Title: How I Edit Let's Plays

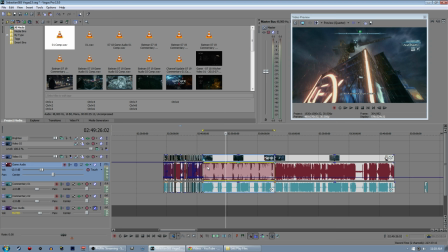And here's like 20 minutes of me just failing over and over again this is probably the most trouble i've had in any single location in the entire game so
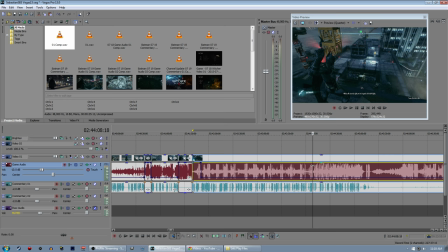far but that's cool because we can more or less fix that and make me look like a better video game player than i really
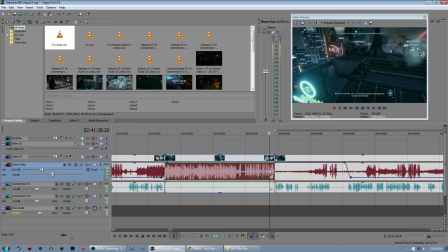am you can't accuse me of trying to hide it because i'm literally
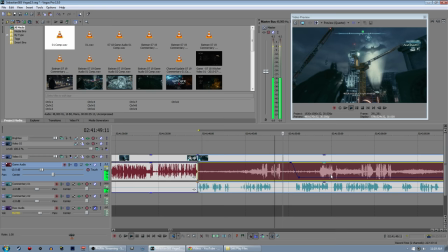showing you how i do it yes the only thing let's see how that goes for you
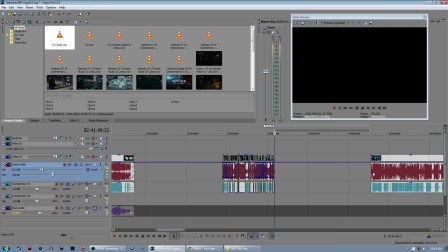yes i'm sure he's very loyal to his dumb so this is when i'm on my way to the building I'm going to go ahead and just add a transition here.
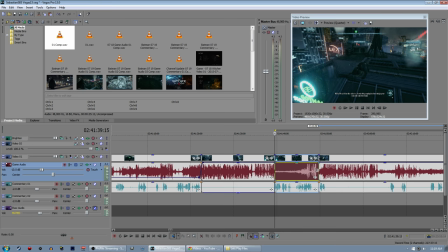There goes 23 minutes of footage. Always a good feeling when you know that you just record all that time and not if it's going to be used in the video.
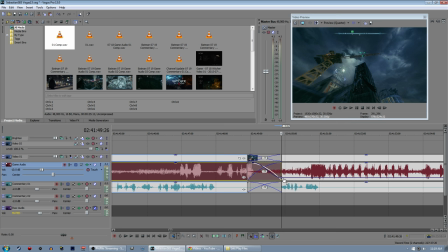But that's fine. Knowing what to cut out is part of the process. So I'm just going to transition directly from there to the beginning of my attempt.
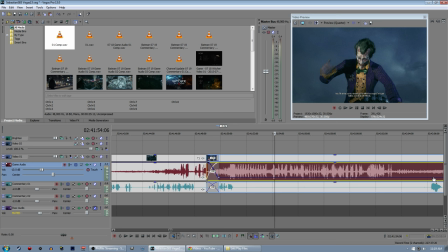I was invisible. Let's sneak up on some fools.
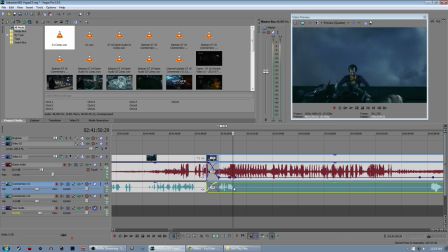obviously i don't really try to hide the jump cut you can extrapolate as you want whenever you see any jump cut maybe i cut out attempts maybe i got a phone call and got interrupted these are all things that can happen there's a lot of reasons why jump cuts happen but in this
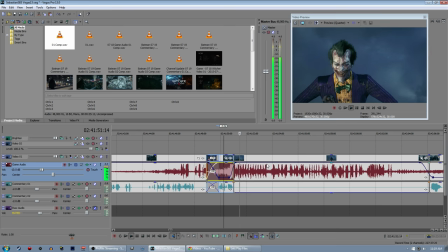case it's because i chose to not put you through 20 minutes of failure bunch of fools the look on your face when you saw him out of thought the big bad batman scared of his own reflection And then fighting happens.
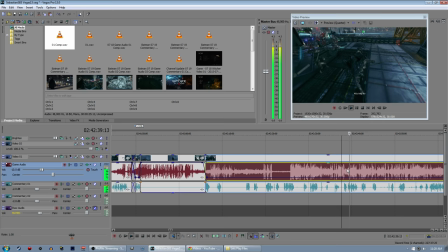Like, so much fighting.
There's samurai swords. Like, three of them. Oh god. There's another samurai- Wow, there's a lot of guys with swords. Camera. Needs to pan out a little bit so I can see the guys coming from behind the camera.
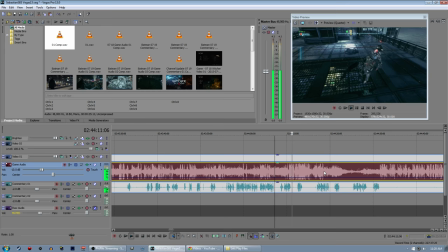Distance here. In the face. Hey friend. You're kind of screwed now. You're all alone. This is where I get to have my fun.
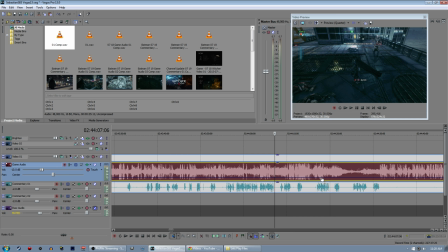I suggest moving or reacting in some way well so we succeeded there and as you could probably hear while I was fighting the dude even though the game's turned down you could hear all of the blows happening and even the music in the background and that's all because of the compression the compression
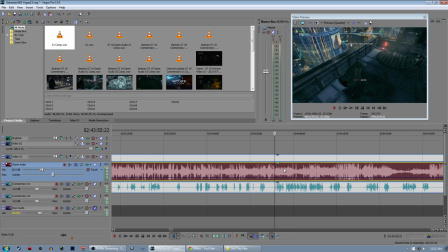just makes the audio work better when you're taking two different audio sources that are continually happening and trying to balance them in ways you can hear both where obviously you want to hear the commentary more because otherwise why have it exist if it's going to be overrun by the game audio but when
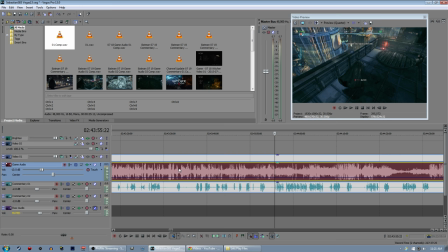the game audio is compressed like this even at its reduced volume it's such a level volume for the most part that you can hear it clearly
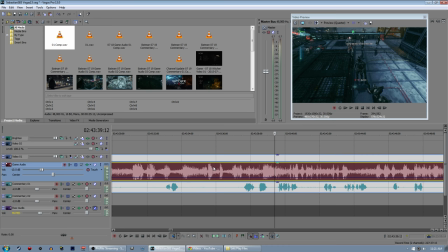despite the fact that it's so low so you can sit here and i'm saying things and fighting things you can hear the little sword swings and the
impacts thought i was ready with that counter more attacks we just got to be Careful, come on.
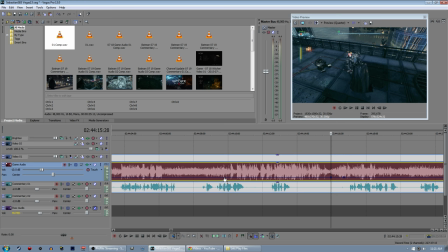There's one little thing I want to add punch to, though. We had a big flurry of blows here. Let's make the game audio a bit louder here. Not max it out, because then it'll override me completely, but let's add impact to this little finishing blow.
You're kind of screwed now. You're all alone. That's where I get to have my fun.
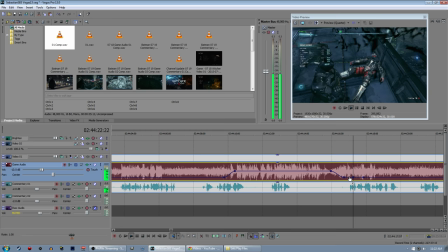I suggest moving, or reacting in some way. Well, too late. You try it, I guess.
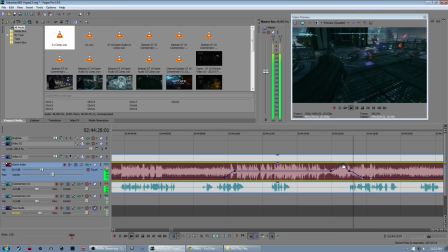let's maybe make that last bit I seem to consistently get like the same thousand experience for every mission I suggest moving or reacting in some way well too late you try
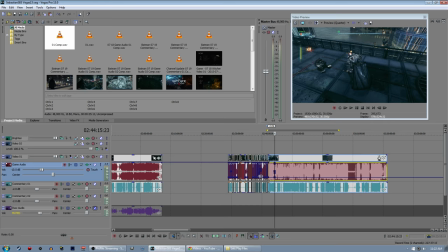I suggest moving or reacting just wanted the last punch to be a little bit louder so I just added that for funsies
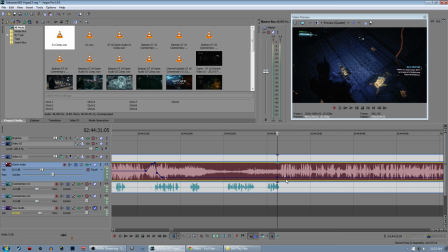but that's that's one clean little fighting encounter just dealt with at this point there we go
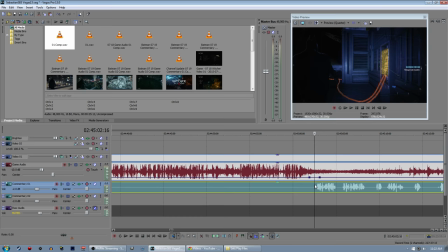at that point you go back to the usual pattern of there's obviously dialogue here you can you guys are probably
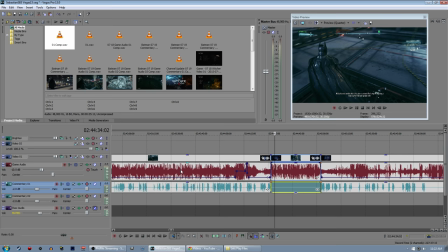starting to pick out what dialogue looks like at this point so here's combat just a bunch
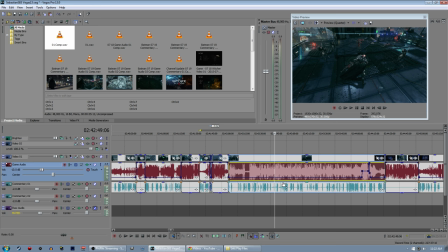of random punches it looks it does admittedly look kind of similar a big clue here is the fact that i'm talking the entire time that that combined
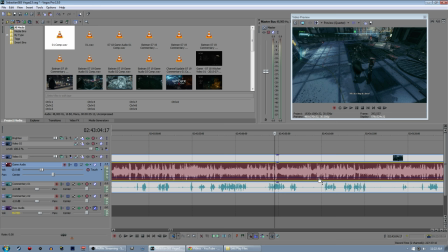with the waveform makes it look like it's obviously not commentary although some of it is dialogue the batman's extra confusing to edit so it's good that
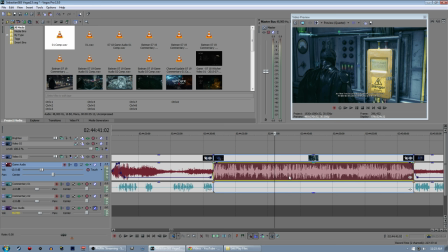i you can see my commentary track under the dialogue to know that that's not a conversation because I don't talk over the conversations. But whenever you see this spot where it's like, oh, I'm not talking, and there's these spiky waveforms everywhere, that must be conversations happening.
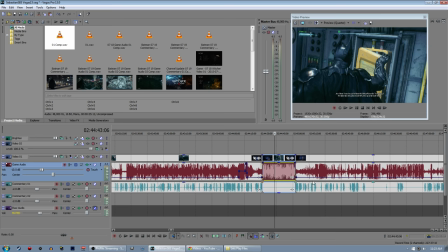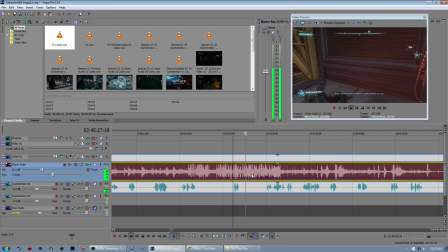Oh, Joker, shut up. He's so talkative in this game. That's one of those fun moments where I have to decide exactly what I want to do with the audio. I'll probably mix it here.
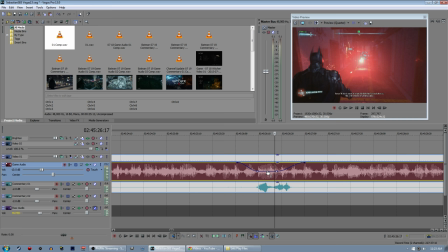So I'm going to take this all to max volume. Put this in the middle. I want it a little quieter so I can hear myself. You can hear that little reaction I have, which you might not hear when it's maxed out. But I don't want it to go all the way down to minus 8 again because that's such a...
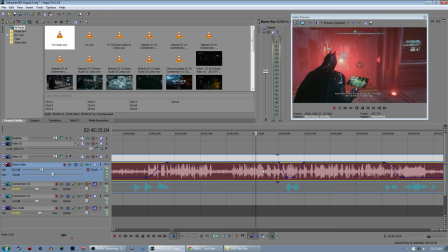Like, listen to this. It's such a massive change in audio to go back and forth that rapidly.
Drone sensors are temporarily disabled.
It just sounds a little too janky, so if I level it more...
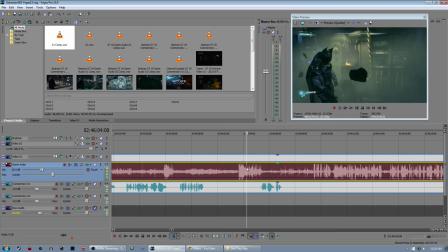Turning it down just a little bit makes it enough that you can hear me react without making the game audio sound really messed up.
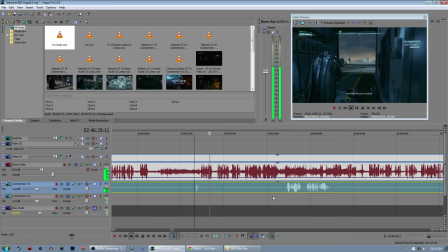Probably want that to be a little louder. So we'll start the envelope here. Skip to the end of the dialogue.
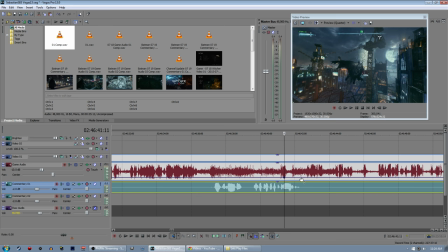Yeah, you sure do. Okay.
Okay, basic patterns start to set in here,
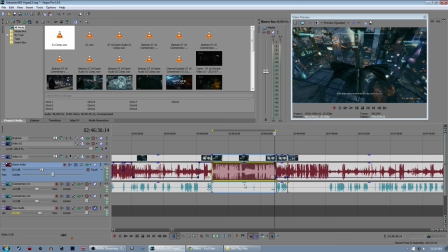find the dialogue to edit,
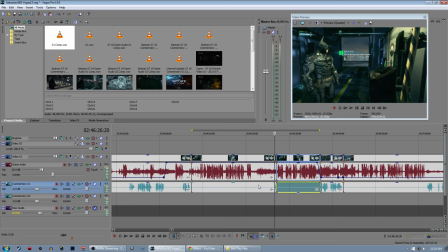in this case I'll mute each part, I'll keep my little reaction in there for a little bit of color I guess,
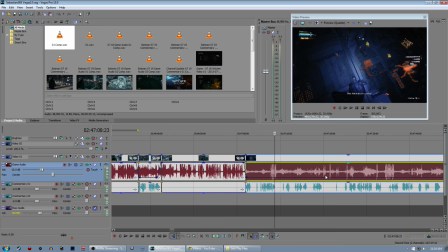it's weird to describe your own commentary of like, what do I do with this commentary, how do I describe the fact that I'm talking in this moment, and you kind of selectively choose which dialogue to increase,
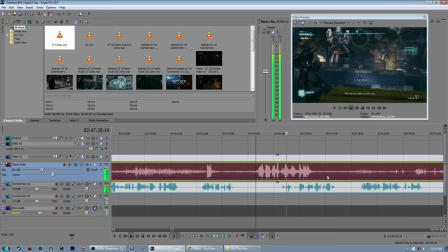a lot of it's just background gangster stuff, all the different criminals everywhere not always super important it's a tiny it's kind of a tiny target to get yeah i don't necessarily need to increase a lot of this banter here this one's on its own though how did i just say i just disabled
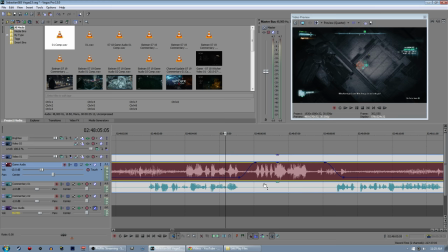his gun even though there's a window in the way i'm impressed small it's
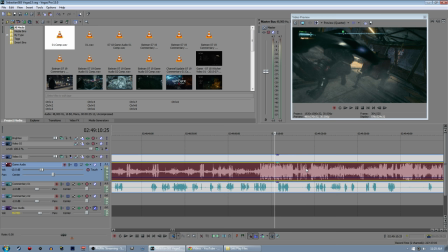a fun little line to have while i'm shooting him why not but we can mostly skip ahead to when i'm done with this which i think i pretty much take out this entire Encounter in one go. Yep, everything goes clean there So this is on this is actually a little bit
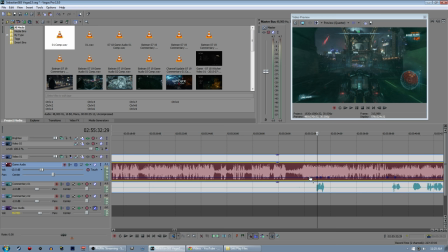More editing than it often takes. Oh, I know what's happening here. All right So here's another part right a lot of trouble, but we can also make it a clean transition we transition into Batmobile mode and
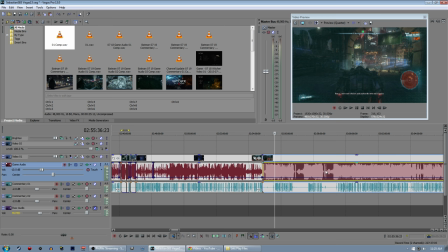We have a big bat encounter that was really I
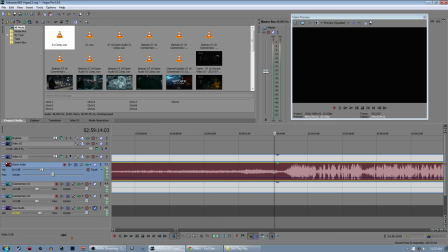failed a few times just having some trouble with the basics, but we can Skip to the beginning here.
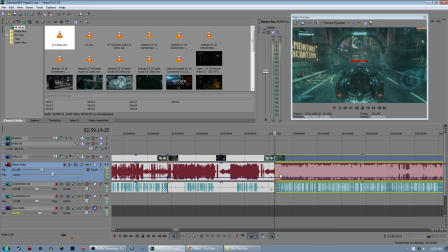So here's when I first get in my Batmobile. In my final attempt on this part.
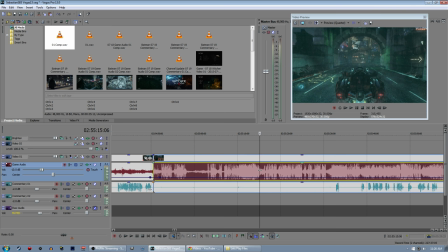And I'll sometimes show failures. If you've been watching the series, you've seen me fail at certain objectives from time to time.
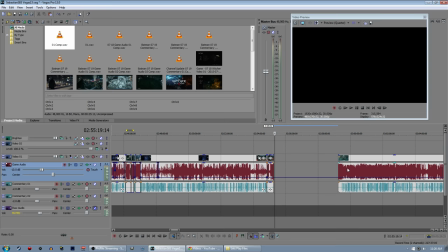But there's some times where...